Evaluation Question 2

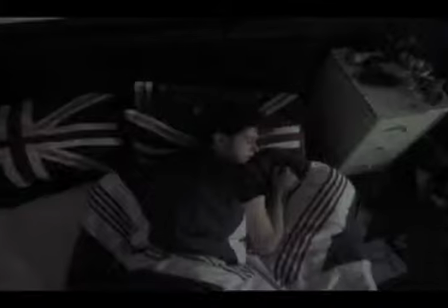0:04 I have tried to represent the specific social group that I am targeting by using the main character as someone within this respected group.
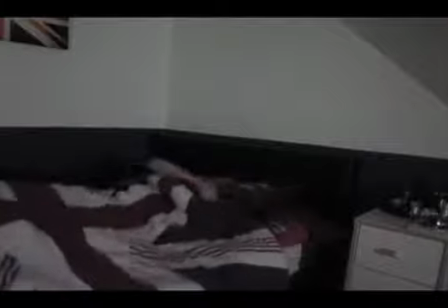0:13 I have introduced my main character by using multiple establishing shots within the first few seconds of my opening sequence.
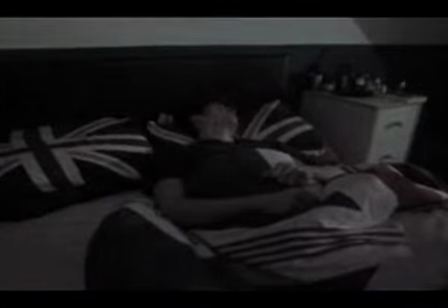0:19 This gives the audience time to make links to the main character and understand who he is and what he is doing.
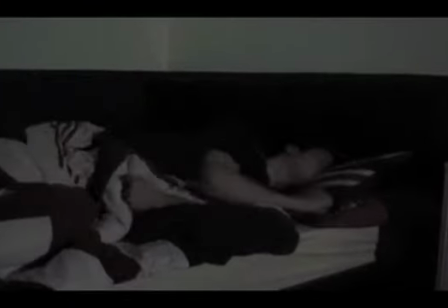0:27 The audience now understands that he's probably a student or someone within that age and class.
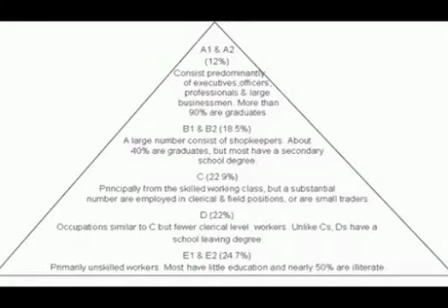0:32 This means that he is in the C2, D, or E category of the socioeconomics.
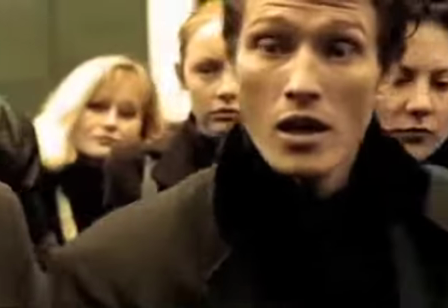0:38 Just like in Lock, Stock and Two Smoking Barrels, is the main character as a 20 to 30-year-old man who is very mischievous but hard-working.
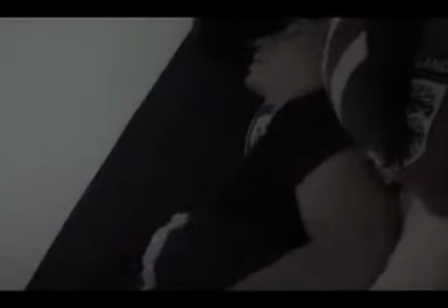0:47 This suggests that the narrative of the film will be following throughout the storyline. I have tried to establish a typical young adult in the opening sequence of my film.
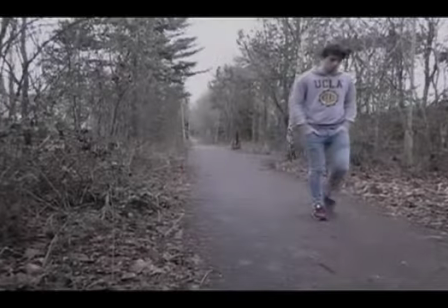0:58 Therefore, I have dressed him in a hoodie, jeans and smart shoes, as he's meeting up with someone at night.
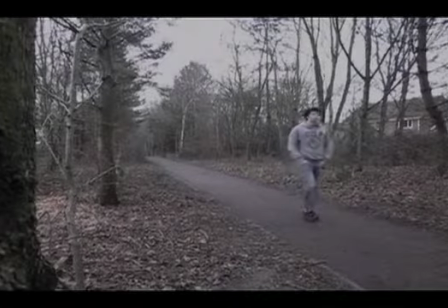1:05 From the costume that the main character wears,
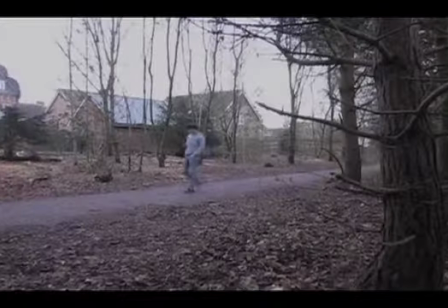1:07 it shows the audience that he is normally quite a relaxed guy when he is outside of work or school, which is suggested by his clothing.
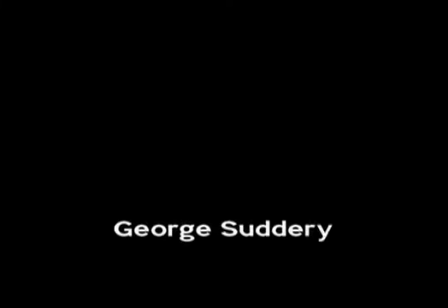1:15 When he enters the crime scene, he is seen to be more nervous and less relaxed, therefore demonstrating that he does not like being under pressure.
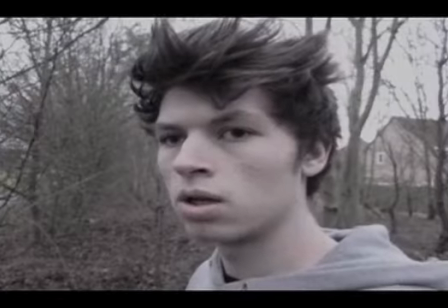1:23 This is shown by the key emotions on the actor's face. This also links back to the nightmare as he begins to panic in his sleep.
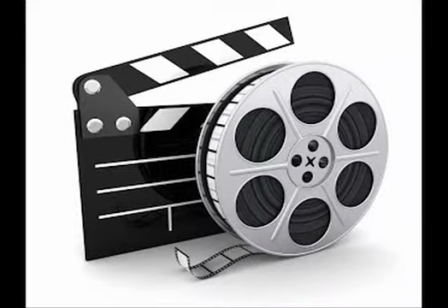1:33 The actor's appearance can be related to a film, like Sherlock Holmes for example,
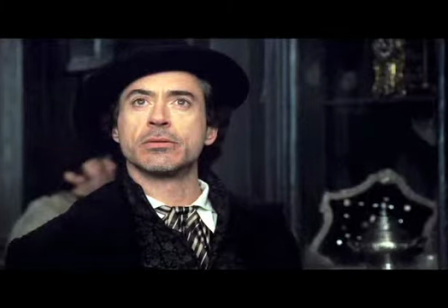1:38 as he has smart dress sense representing how serious he takes his job and can be backed up by his emotions.
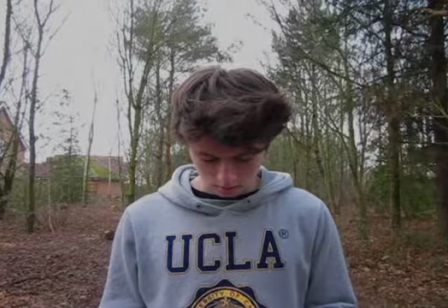1:44 From the shots used of this character in the opening sequence, we can tell that there'll be more to come.
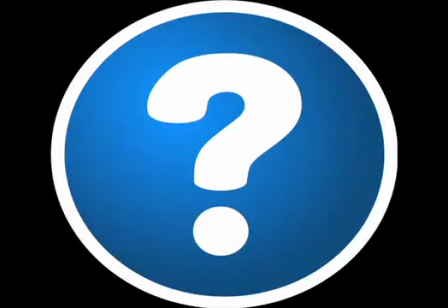1:50 Therefore, the audience will be asking enigma codes to find out more about this character,
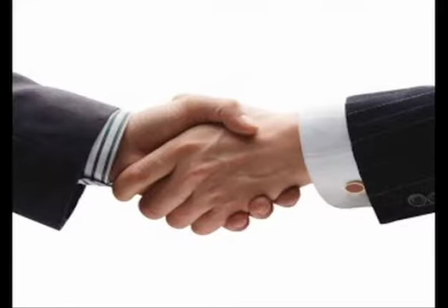1:55 background and his relationship with the other characters within the film.
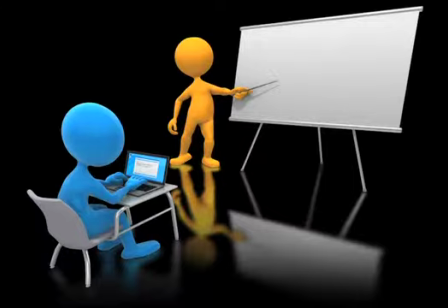2:00 I've also tried to demonstrate the main character in the film by using low-angle shots, therefore showing his importance in the opening sequence, and having the audience focus primarily on him.
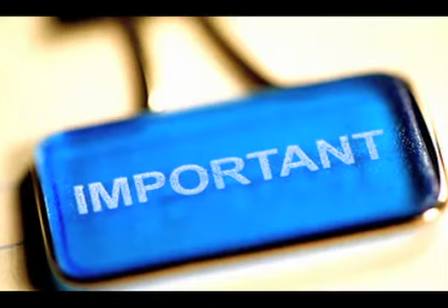2:13 This is similar to the way I have demonstrated his importance when the main character is in the shot with the criminal and the victim,
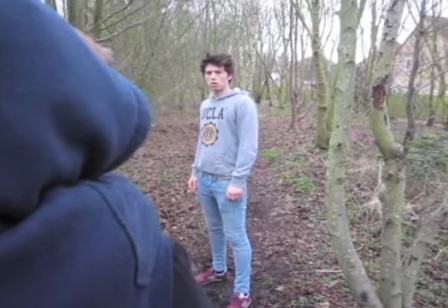2:20 due to the use of high-angle shots to make the main character seem more of the target within the shot and have the audience focus primarily on him.
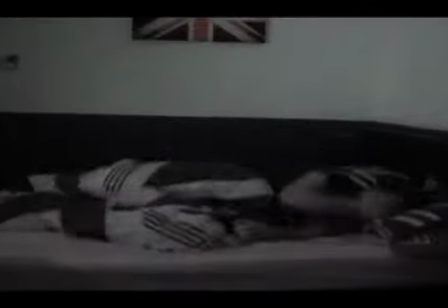2:30 The ending of my film, Helpless, shows the main character waking up from his dream.
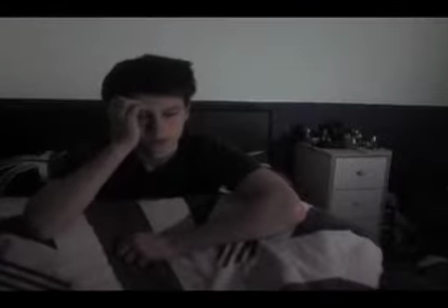2:37 As the title of Helpless enters the screen once the main character has woken up, there is a suspicious music in the background,
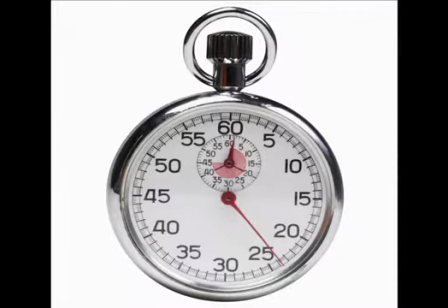2:44 therefore meaning there could be something happening later on in the film. This helps me leave the opening sequence on a cliffhanger for the audience.
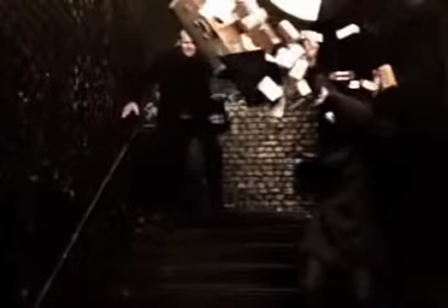2:54 This can also be related to the film Lock, Stock and Two Smoking Barrels,
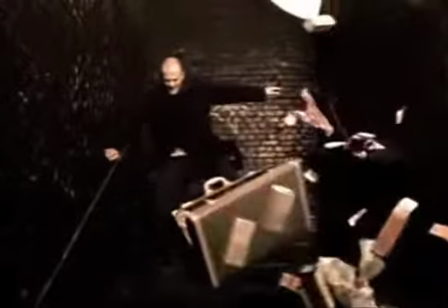2:58 as the opening sequence is ended when the two characters are running away from the police, and then the film fading to black.
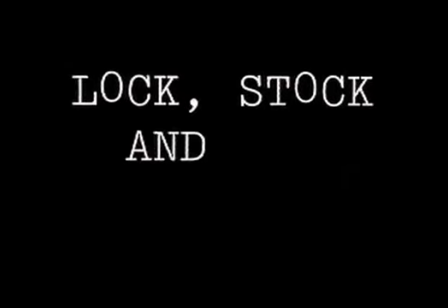3:05 This therefore helps the audience ask enigma codes about what is going to happen next within the film.
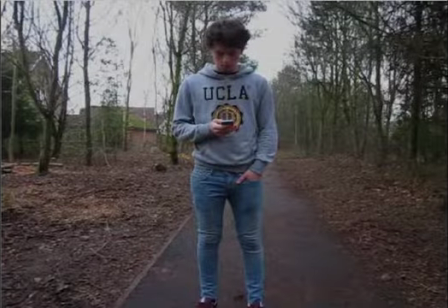3:13 Overall, the way I have represented the main character should give the audience a positive view of him. This is because I've tried to make the main character represent this demographic by using an actor of the same gender and age.
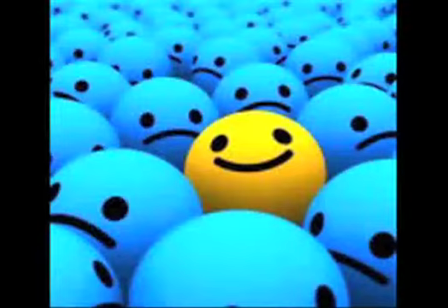3:25 This way, the audience will have a more positive perspective of my main character within the opening sequence.
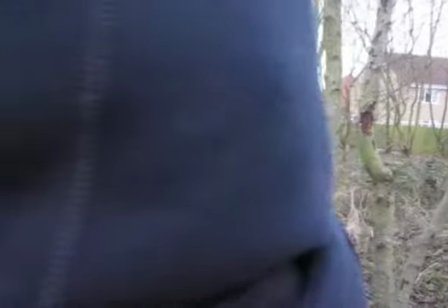3:32 The criminal is represented by using the dark hoodie to clearly associate him with his demographic.
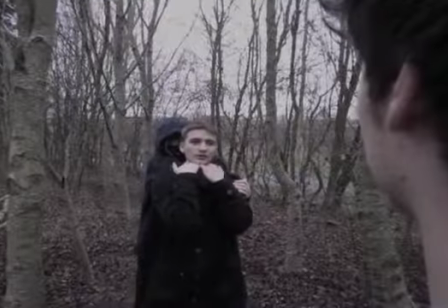3:38 The clothing will also help the audience see that I have offered a negative representation.
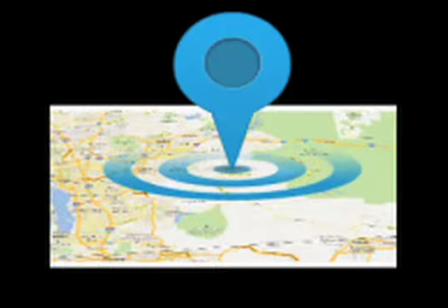3:44 This is due to the character's position and what he is doing.
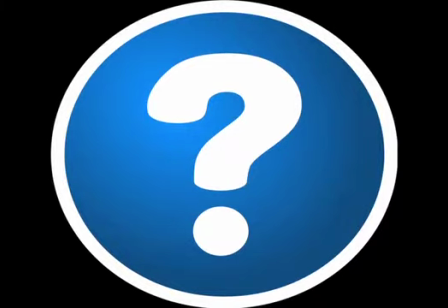3:47 This will also help the audience understand that he does not have a positive attitude.
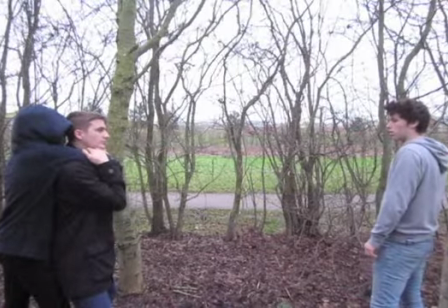3:54 I have decided to represent the criminal in this way because I feel the audience will understand that he has a negative view,
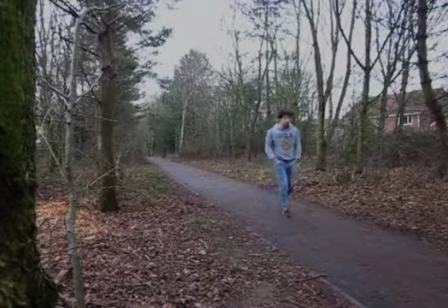4:01 and the audience should follow and support the main character. The victim of the film is also represented in the opening sequence.